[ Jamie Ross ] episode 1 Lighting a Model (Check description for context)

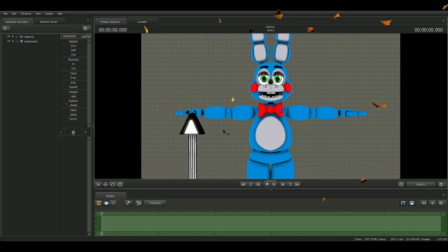0:00 Okay, class, today we're going to do... I've got myself in front of you a nice model of Toy Bonnie, and we're going to make him look great with some lights.
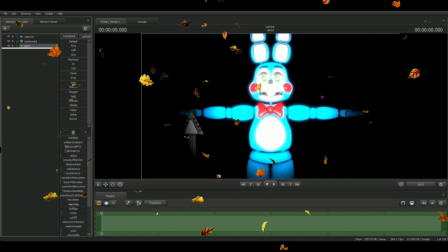0:10 First thing you're going to do, you're going to go into your light.
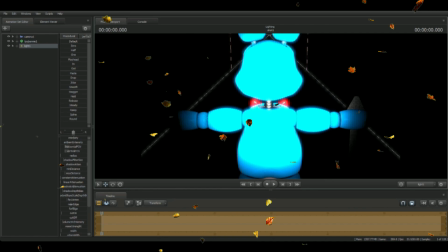0:15 You're going to grab your light and you're going to go to the back of your model. Oh my god.
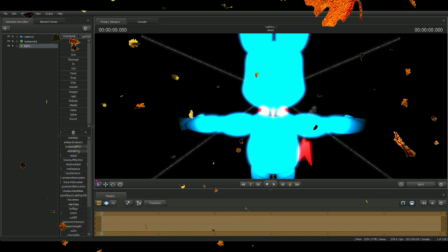0:21 Put your FOV all the way out. This, I'm going to turn on, and stop our light from going over to half. We're going to turn down. We're going to turn down our Fazan.
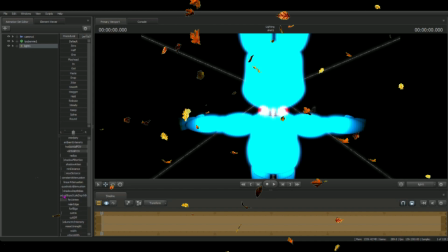0:36 And that, what's, all that's going to do is that's just going to minimize the light. So it doesn't drop off that far. So now our light doesn't travel that far, and now we can use the shadow to oversize.
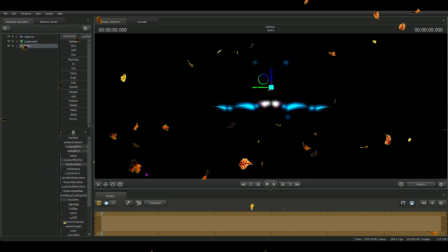0:50 This will help blend in our shadows and make them a lot thicker so they don't look pixelated on our model. So the first thing we can see already is we've got a nice little curvature along our model with the light, and it really stands out to us.
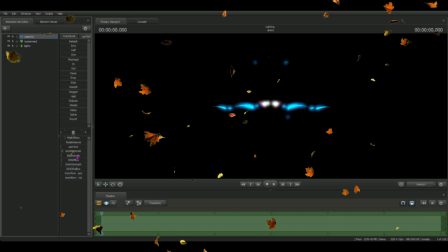1:07 But we can make that look a lot better. Let's use a bloom skin. Let's tone that down.
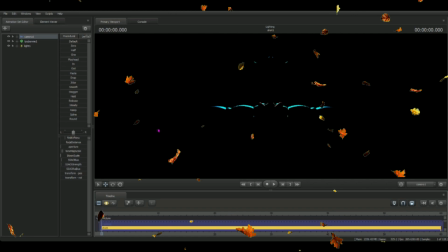1:12 As you can see there, now we have a nice rim. We have a nice edge light. Looks beautiful. What we're going to do is We need to add a happy little... We had to add something happy.
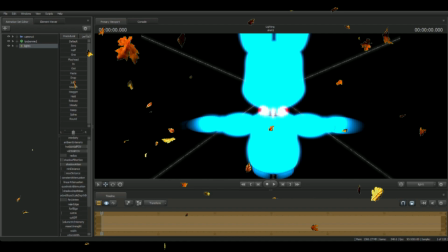1:25 Happy little radius. And we're gonna add some little happy radius.
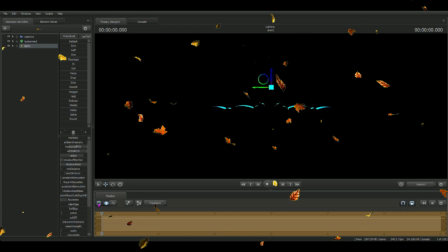1:30 So we're gonna put that all the way near to the very end. And now, 3, 2, 1, voila,
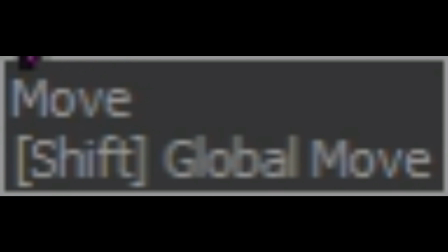1:37 we have a Toy Bonnie with a nice rim light outlining this character in his shape perfectly.
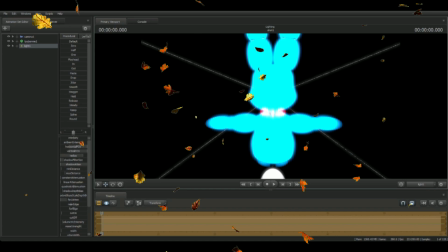1:44 And it goes a bit too far into the middle of his stomach, so I'm gonna bring that light back just a little bit.
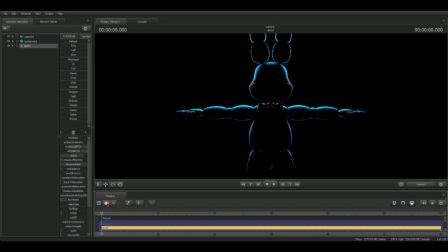1:53 You don't wanna do it too much because then it will kind of ruin the shape of the character that you're trying to go for. My god, dude, holy shit.
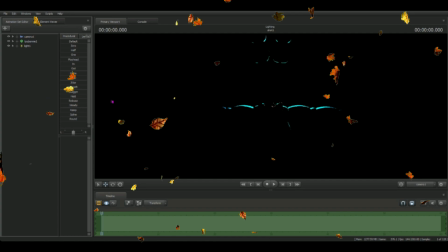2:01 Once you've got this, we're now going to do the next part, a fill light.
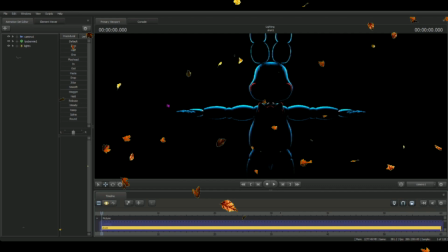2:05 Sometimes you do need two rim lights, but in this case, because I'm using this character, he's got a nice shine, he's got the nice end map, which makes his colours pop out of the screen, which look really nice. Look at that nice metallic look to his cheeks, his bow tie. It looks really nice. I would invest in this. Like, next we're going to go for a fill light, so fill lights help kind of give you out those dark patches.
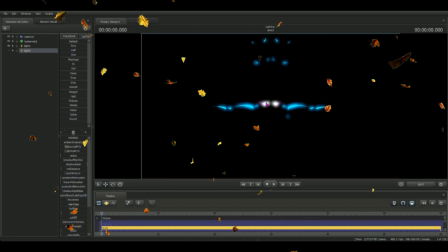2:31 As you can see, without our first light, we have no... when it loads.
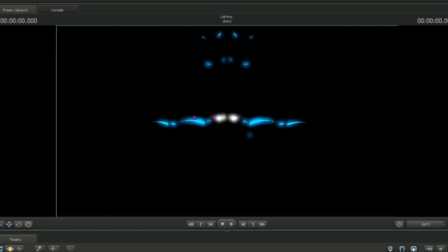2:40 One moment, ladies and gentlemen, it's just taking a... I'm going to edit this. It's taken a lot longer than I expected. My god, dude, holy shit.
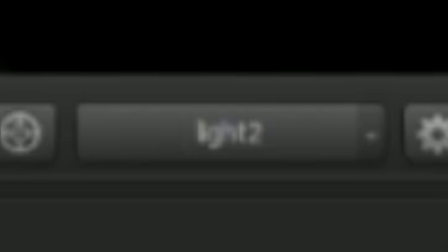2:52 This is not supposed to happen.
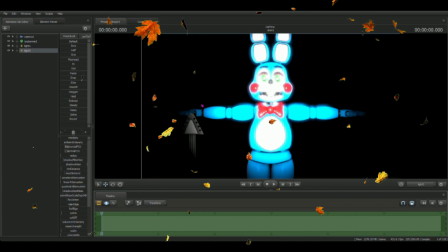2:58 Okay, forget it. So just imagine you've seen that picture again of the metallic.
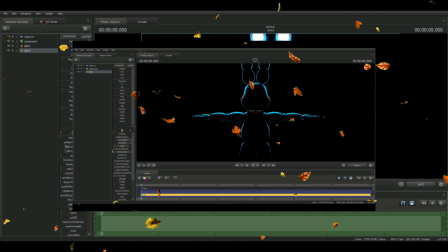3:03 I'll put a screen image right now of what it looked like the bottom. Jim Ross, you did something wrong.
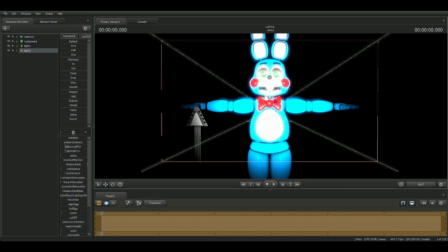3:09 You didn't. What did I do wrong? You didn't even go into the camera view.
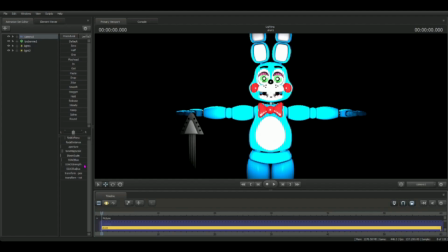3:14 You went into work camera. I am a div.
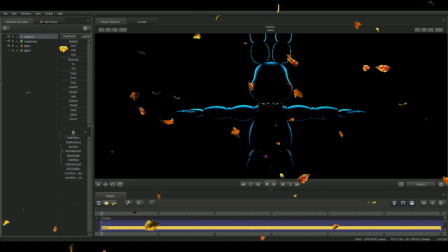3:19 So as you can see, here is a nice rim around our character, and you can see it's all black here.
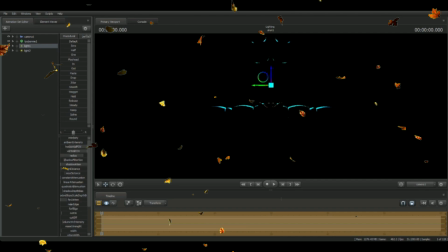3:26 There's complete shadow, there's nothing there. And the important reason why you want to put shadow line on your light is because you get this.
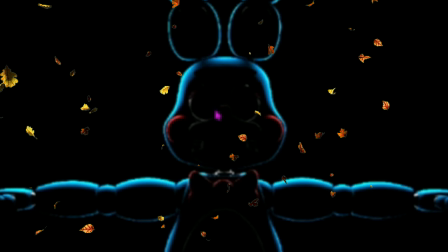3:34 As you can see, he has some light coming through the eyes and the nose, and it looks whack.
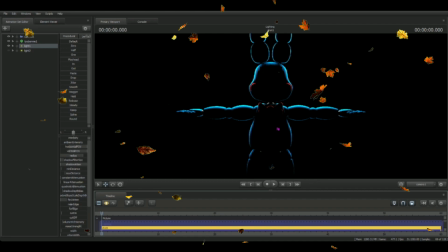3:41 So what we're going to do is we're going to turn the filter size downwards, and now we have a happy little shadow sitting on our model.
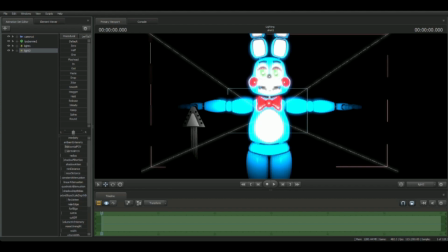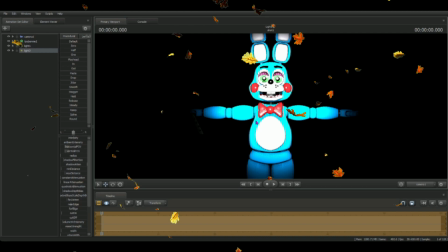3:54 I can't do it, it's so hard. And now we're going to use a fill light to kind of blend out our colours and make them look really nice. So the important thing that I like to use a little bit of blue and a little bit of purple to blend our lights together.
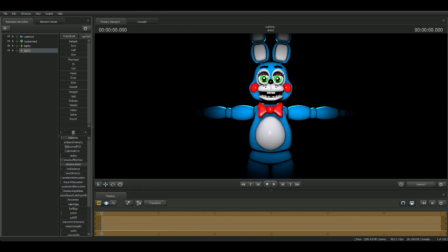4:08 It looks really nice.